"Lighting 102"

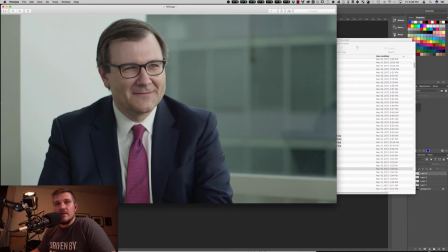[19:15]
So the main light should not be coming from the left side of him because usually light doesn't come out of walls. So if we're going for this sort of natural daylight look, naturally the daylight would be coming from the right side of him. Naturally it is, but it's not coming in at this level, it's not coming in this soft, but we don't know that because we can't see the sun and everything else so we go makes sense maybe
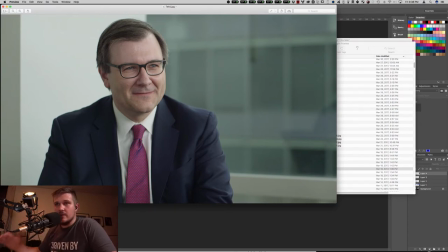[19:34]
there's another building there maybe there's something else that there's a soft bright source but it feels like
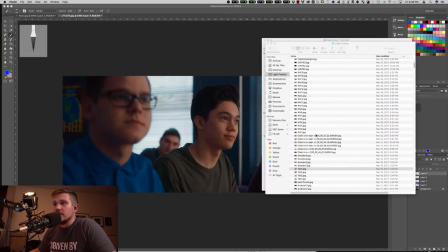[19:39]
based on what we can see this makes sense so that's sort of where our motivation is coming from and this is also another example of
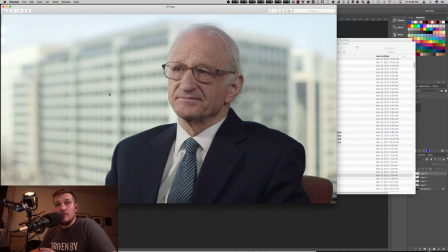[19:47]
where we're taking motivation and where we can see where a light would naturally be coming from we're pushing it in in a way that feels natural ish where like if we lit him up another three stops and expose down on the outside was super dark it would look super lit because
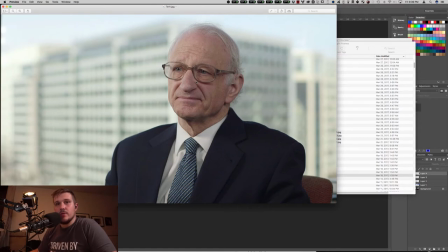[20:03]
we're like natural light hitting this guy is never that much brighter than outdoors so you sort of have to just get a sense for like looking at
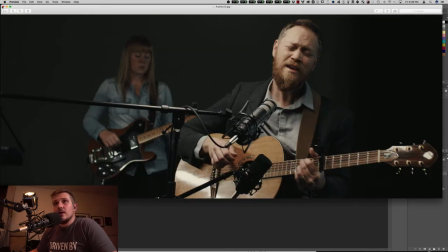[20:10]
how things naturally feel and then play around with them who um let's see let's go back to the questions because i think we have some more
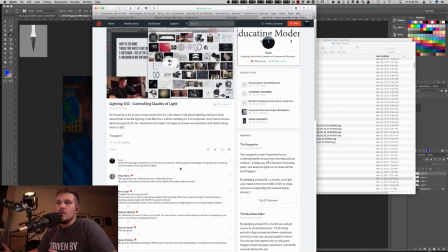[20:19]
sort of was talking about oh so what i guess the long story short of what ben's question is there are times that we control ambient light with something other than camera settings um indie films and nets and whatever else um there are definitely times that you know
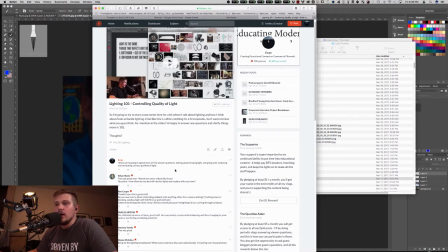[20:36]
i've put diffusion outside a window to knock down the amount of light coming in through it or uh we've put a net outside you know some direct sunlight just to bring the the level down a little bit into where we're playing um but overall a lot of the time um
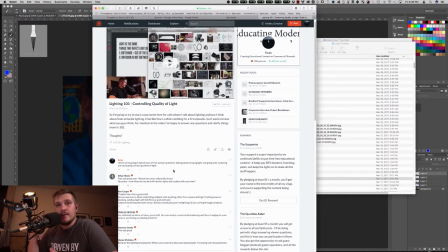[20:53]
it's honestly easier to punch up the light that we're adding than it is to cut down the light that exists i think that when you're starting out you don't really understand always that like it's not quite clicking how to make it look really natural and so it's easier to try and just like control natural light because fake light looks fake
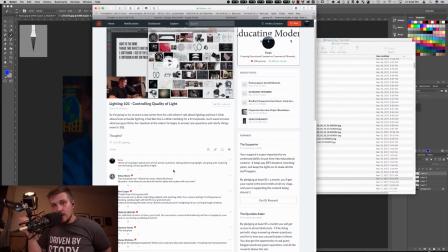[21:10]
when you do it um but once you can make fake light look real it's like it's easier for me to just let the sun do what the sun's doing and i'll punch myself up into that range than it is for me to try and bring the sun down into the range that you know the natural light that i'm having is
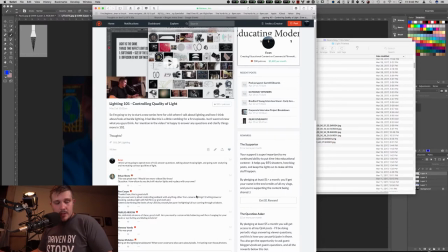[21:25]
at so yeah leds can be somewhat limiting with that um you just just need an m18 no but um but
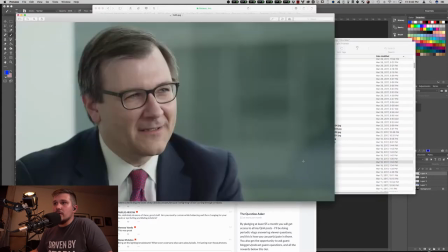[21:33]
you you know you can be smart about that and that's where even those interviews you know um we were smart about being able to walk the leds in
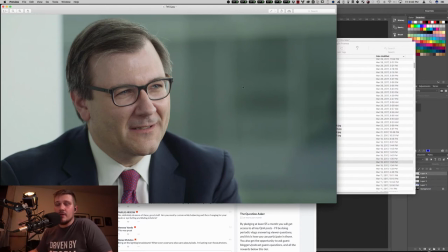[21:41]
as close as we could for these things um and and playing so that we could still expose outside we theoretically could have indeed the windows and lit him not as bright and gotten a similar result but at the end of the day it's easier for me to just punch more light you know um
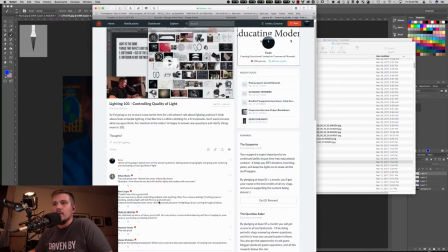[21:57]
so hopefully that answers that um custom white balancing and then changing for taste eyeballing and dialing and kevin kelvin as far as white balance
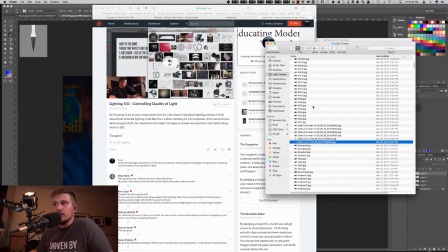[22:06]
it's usually totally um pulled out of pulled out of our butts based on the way we want it to look um you know because sometimes sometimes you like you're going for something really specific and it has to match so like you're shooting all daylight light fixtures and you're going to shoot camera at
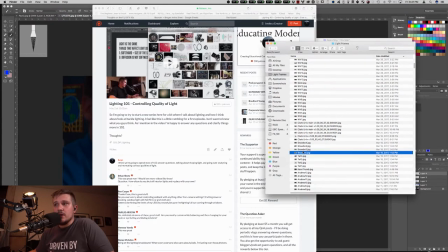[22:23]
56 because every white has to look white but the rest of the time it's usually just like getting a sense of those uncontrollable things um so like let's jump back to the tell interview um the thing about these is that
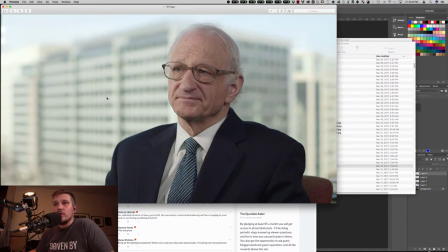[22:40]
like we had no control over the white balance or exposure brightness of the light that's outside So we're playing everything off of that.
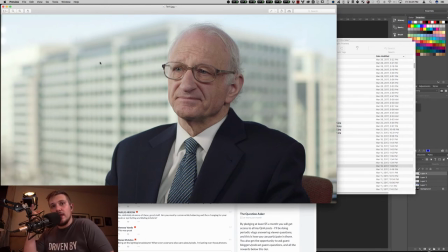[22:50]
So if I want outside to look right I'm gonna white balance to the uncontrollable thing and I'm gonna expose for the uncontrollable thing So if I want the the background to play a tiny bit warm and a tiny bit exposed over the subject I'm gonna push the camera a little so let's say
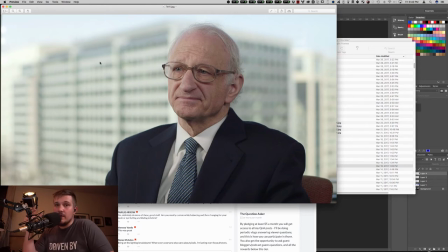[23:05]
we push if the daylight is like 5600 Kelvin We can push camera like 5200 Kelvin, which we're moving the camera warmer than the light source and then we're going to expose to that and then we're going to push the other light that we're adding relative to that so we pretty much wanted it
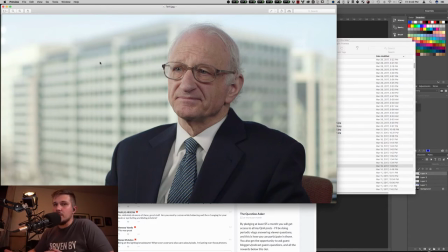[23:21]
to match so we left the quasars pretty much right around uh 5600 as well i believe so that they would play a tiny bit warm maybe maybe we pushed them to 52 i honestly don't remember exactly excuse me and then we're punching enough light um on him because that's the thing we can
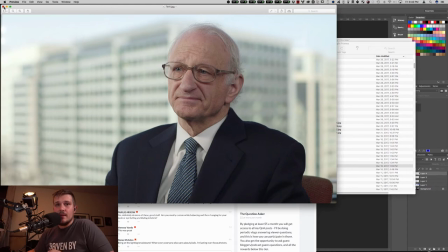[23:36]
control is the light on him to get him up into that level to play in that space of the exposure that we're creating
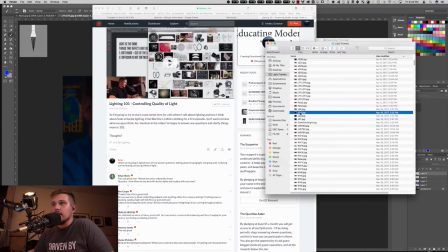[23:45]
um but yeah and then it's totally to taste i mean there's a lot of stuff that we just shoot all at
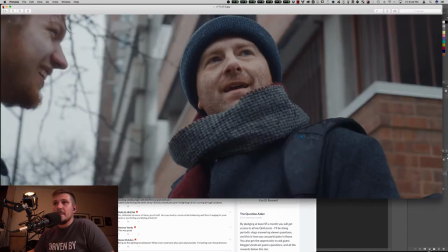[23:50]
like 4300 um and then let daylight fall cool and
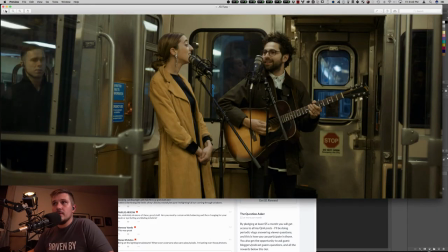[23:55]
tungsten fall warm um some stuff gets pushed
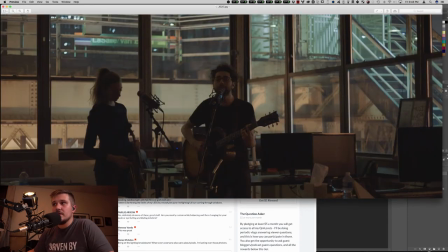[24:00]
various different ways like this stuff is probably 4300 kelvin you can see there's some stuff outside that are it's playing cool and the tungstens are playing warm um
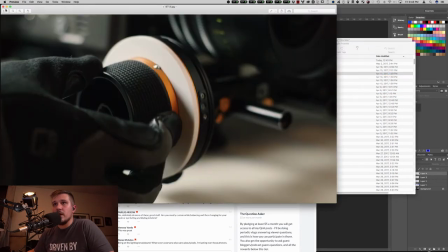[24:09]
so it really depends on the look of the project this stuff is more
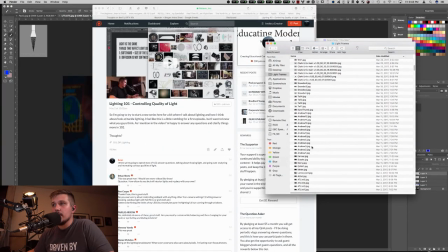[24:14]
accurately white balance but it does have a little tungsten push in it sometimes um this thing if you watch the breakdown for it i don't know
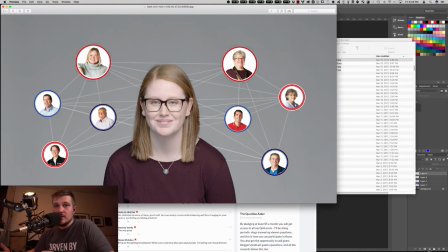[24:23]
that's not the right one we lit it all at 5600 white balance to 5600 as far as i'm aware but then sometimes you
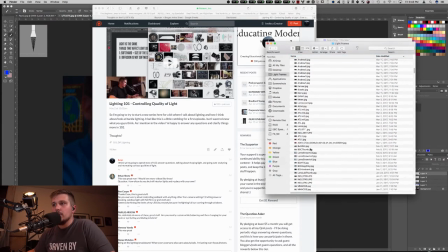[24:30]
look at it it just looks not quite the way you want it to and you just push it around you know see how it works something like this we wanted
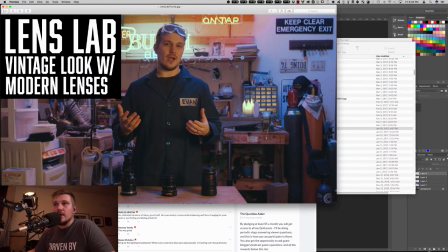[24:36]
it to read really warm and so So we pushed so that everything else in the room that was in here would sort of read the colors how we wanted. So we pushed most of that warm. Then there's a little rim light over here that's pushing this blue light in. And so we sort of had to set the camera so that the practicals appeared the color temperature we wanted.
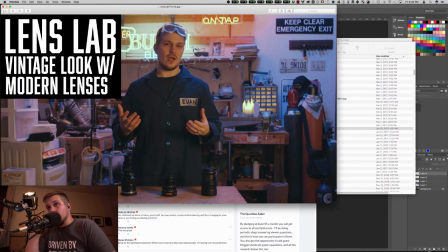[24:56]
So they would read a little warm. And then we wanted that light to be cool and to add a color contrast. So we had to push that light relative to our new camera white balance. So it had to be cooler than what the camera was set to. if that makes sense and then we push my key warmer too because it sort of just seemed to fit into the
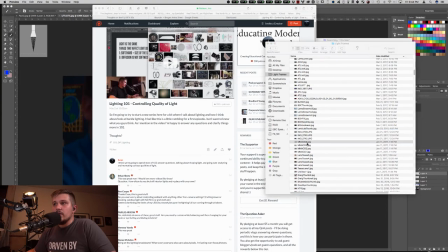[25:13]
the mood of everything so it's usually sort of picking various things on the on the white balance wheel and um fitting them into there um oh wait this is another good example of something that you know was pretty much accurately white
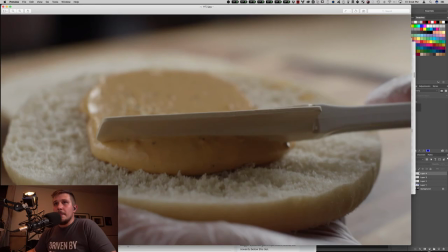[25:27]
balanced um and i did a breakdown of lighting this food thing
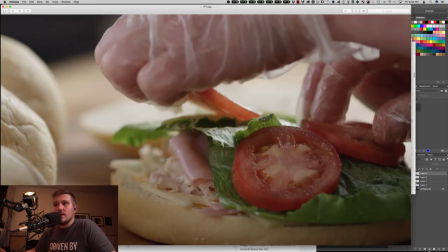[25:32]
you can go find it if you you dig back for it but we wanted all the colors to be accurate so we're not going to push this warm or cool we're going to light it all at 5600 there's a little bit of daylight so we're going to try to keep all our lighting units at daylight and then we're going to white balance the camera to daylight now there could be times in there that we do a
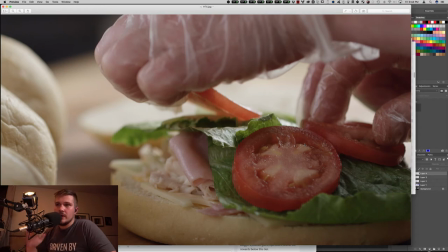[25:49]
little push like maybe we just add a tiny bit like a quarter cto to something to just add a little contrast but for the most part like if it
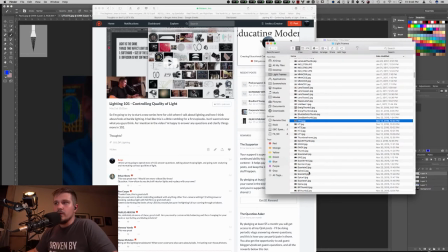[25:56]
has to be accurate it's accurate and then if it's not we're sort of pushing it based on mood and feel to go warmer cooler whatever else would make sense
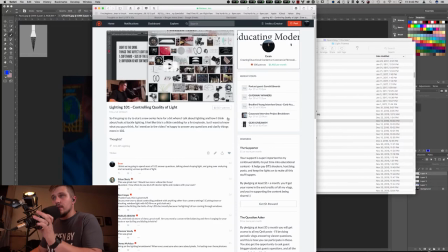[26:04]
um so that's it that's it for questions on this one um so i sort of want to want to run through a few more
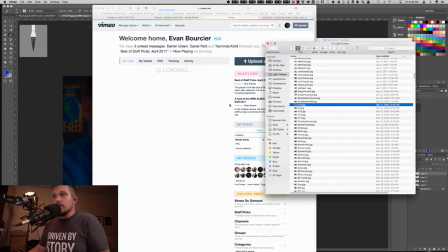[26:12]
things just to try and help make this all make sense um so i'm actually i was going to go to vimeo but first i'm going to go uh where are they all i
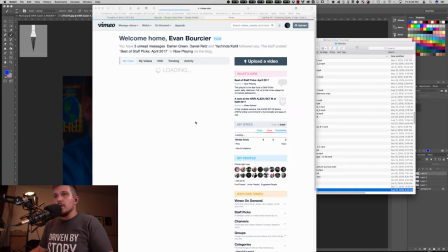[26:25]
have a reference folder and i appear to have lost it it's probably in my dropbox now um so what i'm
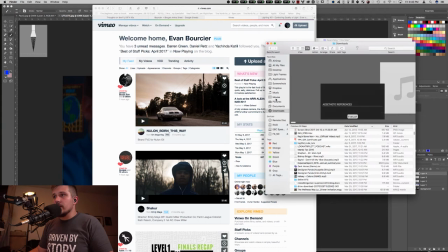[26:32]
going to do instead is i'm going to go through some references for a project that I've got coming up, which will be fun to talk about.
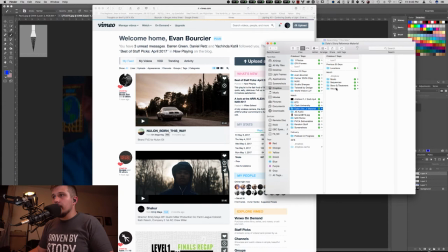[26:39]
Okay. Visuals. Lighting. Okay, these are cool.
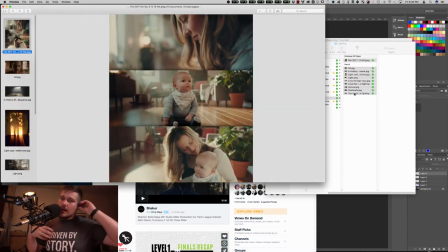[26:49]
So one other thing that I wanted to briefly touch about is we talked in 101 about how softness is determined by the apparent size of the source.